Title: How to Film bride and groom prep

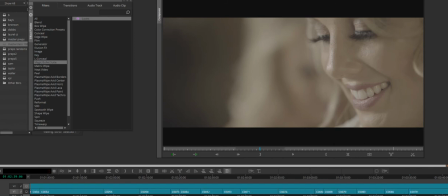And then here is same bride just getting the dress on. And right here I actually messed up because I wanted to rack focus from her eyes down to her dress, and I missed it the first time. I focused backwards.
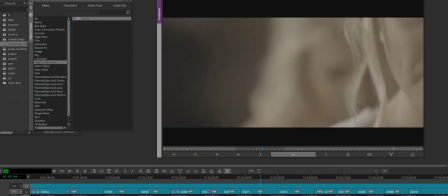So our dress got more blurry. And I'm here thinking, oh gosh, I need to nail this right now.
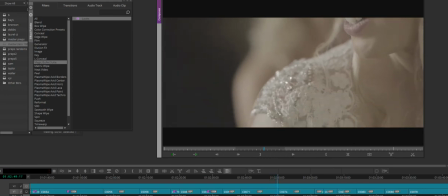And now our dress is good. Some lenses focus backwards and some focus forwards.
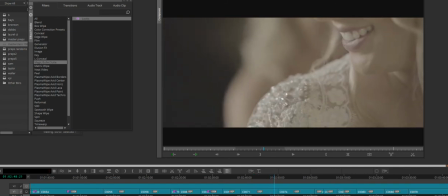It's just whatever lens you're using. And this is a very usable shot going from
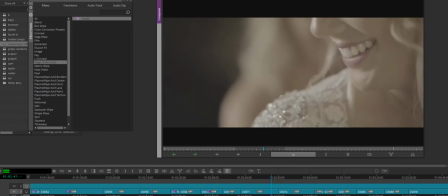eyelashes to smile to dress. A 3 for 3 right there.
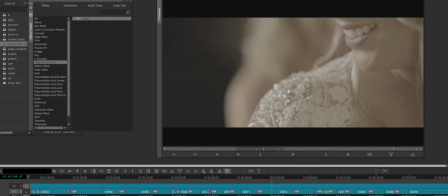I'll take that any day of the week. And let's not mention
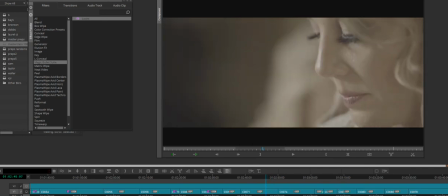the extreme depth of field and the composition where her eyes are going.
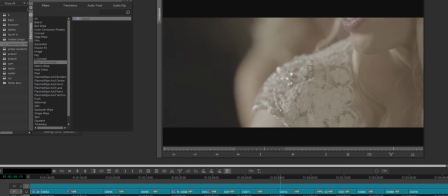I mean, this is a 100% home run on all accounts. And then with her sister, they're just interacting naturally.
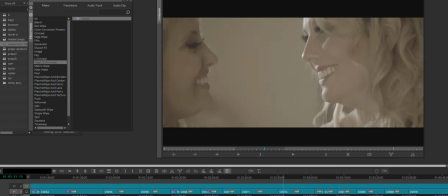And so I'm thinking, okay, I know the sister, I know Andrea is going to give a speech. Now, if she says something about she loves her sister's beautiful, her sister's her best friend,
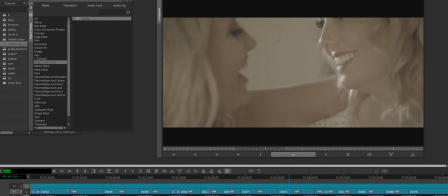I now know I already have ammo to throw on top of that with this right here.
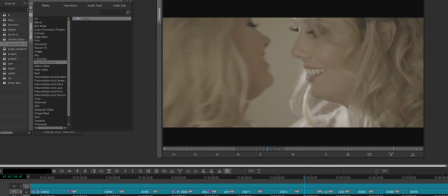And I didn't tell them to do anything like that. It's best sometimes, if they're sort of in the element, just to shut up and let things just happen.
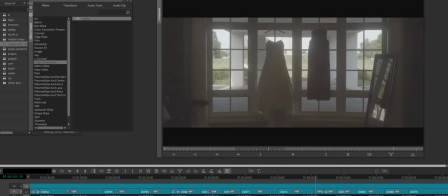And this here, this was at a museum, and this museum had a bridal suite, and the bridal suite was absolutely terrifying. And I found a mirror, and I remember thinking, okay, I love this little area here.
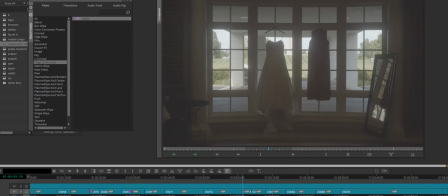Let me take the black bars off. There's a good area here, and you got some real light pouring in. If I can find a mirror, I'm good to go. Luckily, I found a mirror quickly.
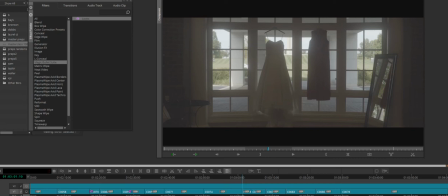I talked to the guy at the museum, and I told him, is there any way we can turn all these lights off for about 20 minutes? And he said, sure, whatever you need to do. Once you utilize a mirror, like I said, you can just get some nice slides.
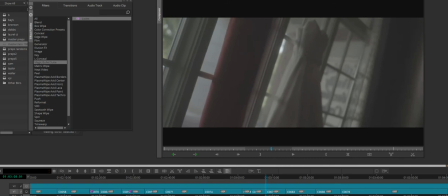And I got one, obviously, revealing the dress. You put the bride in that light.
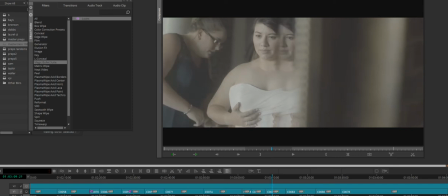Now you can shoot through the mirror. You get some of that unique look shooting through the bevels.
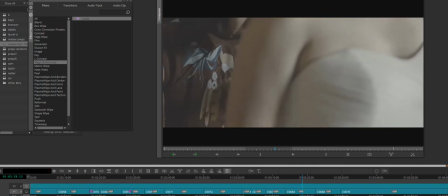Focusing on whoever it is, a parent, grandparent, aunt, uncle, not uncle, friend, sister, doesn't matter.
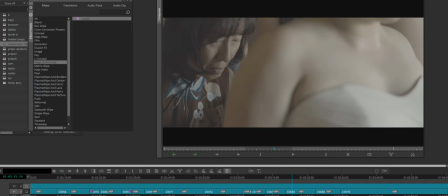Always focus on that person, their eyes, because then you're going to focus in on their hands, and then you're going to focus in on the bride. I did a rack focus here from that person down to the bride's arm,
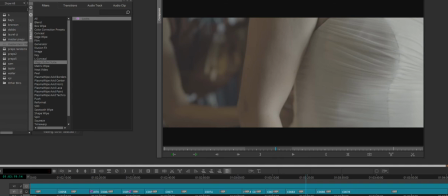and then revealing the sort of that texture in the dress. And this texture is coming from that natural light, because this portion of her body is closer to that window, and there's going to be a slight roll off in the darker portion. And this is what you want to reveal detail or bling in wedding dresses.
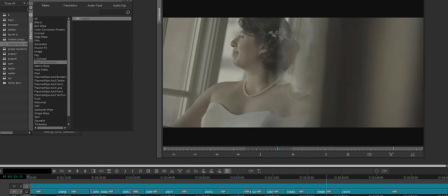Now we're just, she's in her dress, she's got her jewelry on, shooting through the mirror, and we're good to go.
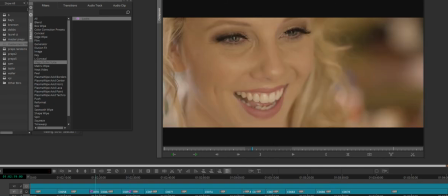I'll throw an A7S grade on there to give you an idea.
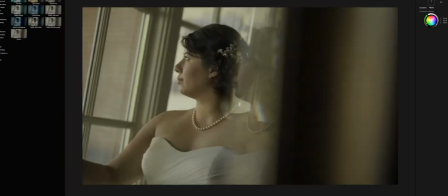So that would definitely need to be cleaned up. I'm noticing that it's a little unsaturated.
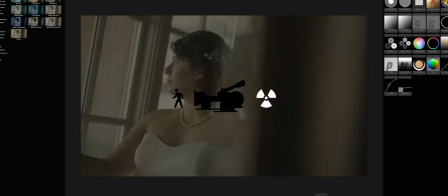Add a little bit more. And I'm going to go into the colorista, where I can manually adjust my shadows, my midtones, and my highlights, the color.
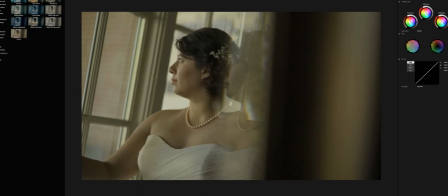Well, I'm going to just give my midtones a little warmth, see what happens. I'm liking that. Now, if I want, I could give my midtones a little coolness.
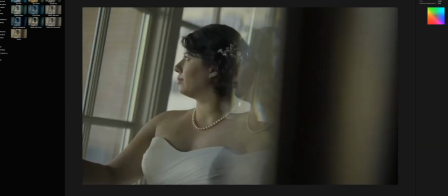And then I could throw a warm filter on there. Now, the coolness is going to bring the wedding dress down to more of a natural white, and that's what you want.